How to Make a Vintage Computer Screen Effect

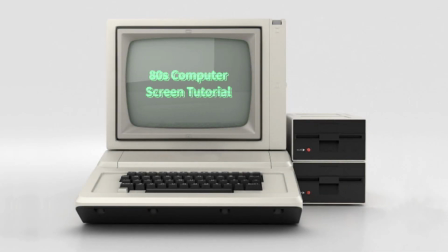1s
Have you ever wanted to make a video intro stylized to a retro computer screen? Well, in this tutorial, we're going to take a look at exactly how to do that using only Camtasia. Let's get started.
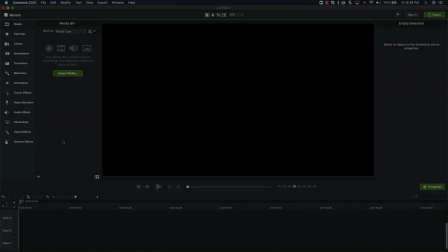18s
The basic idea behind this effect is pretty straightforward.
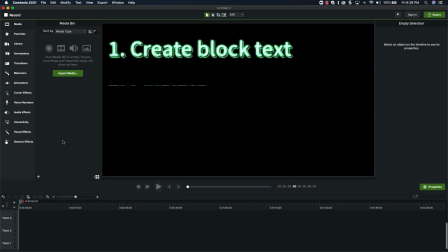21s
We need to create some block text, pixelate it a bit, and give it that classic green CRT glow. Let's start with our text. Go over to the Annotations tab and add a text annotation to your canvas.
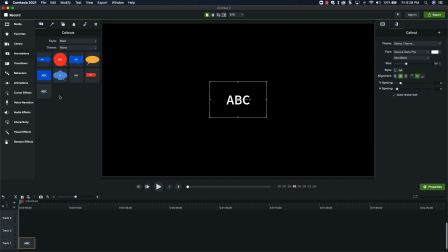33s
We'll resize the bounding box for the annotation, as this will make it easier to customize later. Highlight your text and change it to whatever you want. I'll use video game for now. We'll resize our text so that it fills up our bounding box again.
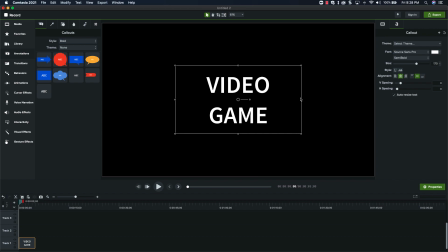48s
Now comes a bit of magic. To make our block text, we're actually going to make 3 copies of our text annotation, lay them on top of each other, and offset them just a bit. Each time you paste a new text annotation, shift it up and to the left.
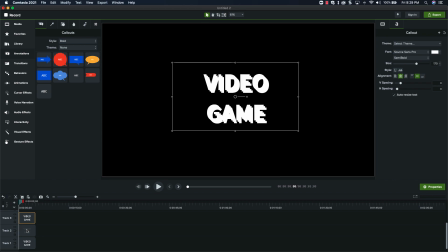63s
Great. Now let's change the color of all 3 annotations. We're going to shoot for the green color of an old CRT monitor. Remember that the color was created by electrons hitting a phosphor screen, so we actually want to mix some white in as well.
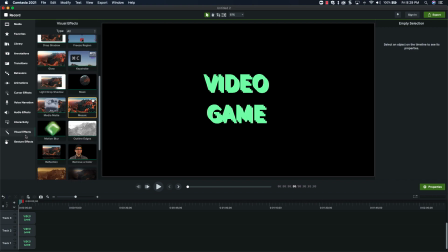78s
Okay, now we're going to grab a media mat and apply it to our middle text annotation layer, which is going to generate our block look. By default, your mode will probably be set to alpha, which doesn't look quite right, so go ahead and switch it to alpha invert.
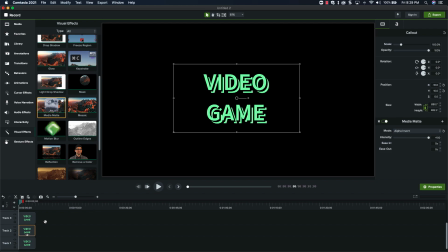93s
Much better. Now that we have our media mat applied, let's go back and adjust our positioning one more time. Just move each of the layers until you get the effect you're looking for. Okay, next up, let's add our glow. We want to add this glow to really sell the effect of that electron beam hitting the back of the display.
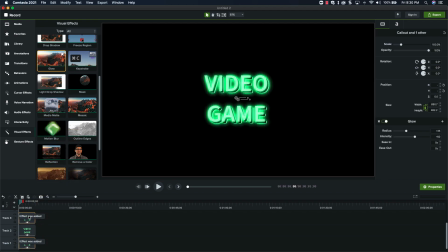112s
Go back to your visual effects and add the glow effect to both your top and bottom text annotation layers. Be careful not to add it to the middle layer, as this will interfere with our media mat. Set the glow radius to around 10 and the intensity to around 50.
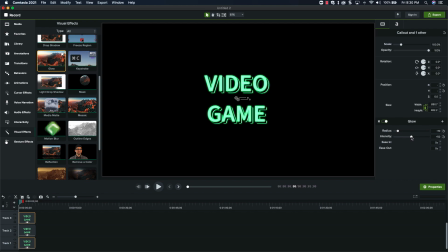127s
That gives us a nice soft glow. Okay, the text is almost there, but it's still missing something. The text is just a bit too sharp, so we're going to add one more effect to our top and bottom text annotations.
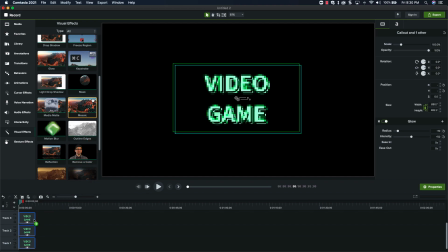140s
Go find the mosaic effect and apply it to your annotations. Turn the intensity way down so that the effect is more subtle. Something around 12% should do. One thing to keep in mind is that the mosaic effect is only available on Camtasia for Mac at the moment.
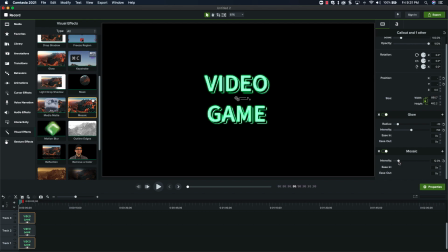154s
If you're on Camtasia for Windows, you can get a similar effect by using the pixelate annotation and placing it on a track above your text annotation. Okay, let's group our annotations just to keep things neat and tidy. This will also set us up to make this into a quick property asset a little later.
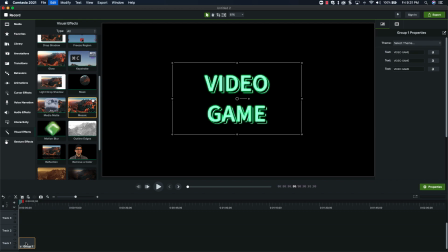172s
Now, we could stop here, but we're on a roll, so let's add some more detail. In the real world, black colors are rarely pure black, and for our screen, let's add some light scatter to the display.
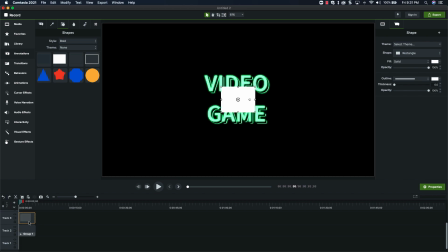184s
The easiest way to do this is to grab a rectangular annotation, put it on the canvas, and stretch it to fill the entire canvas.
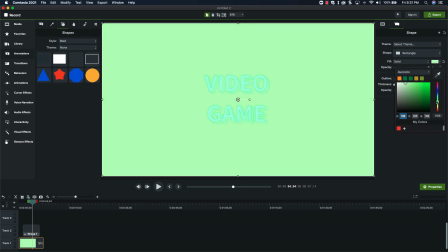193s
Change the color to a similar green as our text. Then, set the opacity way down to around 10%.
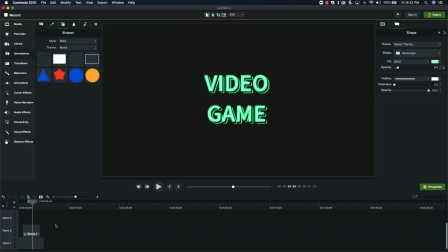201s
Great. To bring things home, let's add a bit of action to our screen, just to really sell the effect. Back in the day, computers lacked a lot of the rendering power that we have today,
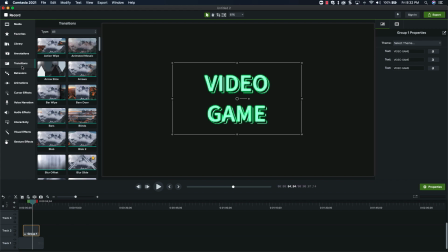212s
so animation was pretty simple, generally just basic fades and wipes, with a pretty low frame rate. We could use this bar wipe transition, but it's a bit disjointed. Fortunately, there's a great transition hiding in the fade section called random bars.
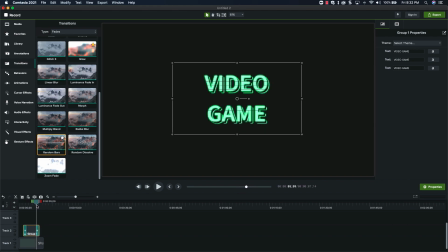230s
This one looks great. Random dissolve is also a great one to try for a similar effect, but I think we'll stick with random bars this time. Okay, one last bit of action. Let's simulate our screen turning on. Once again, we'll turn to our transitions and grab the glitch transition.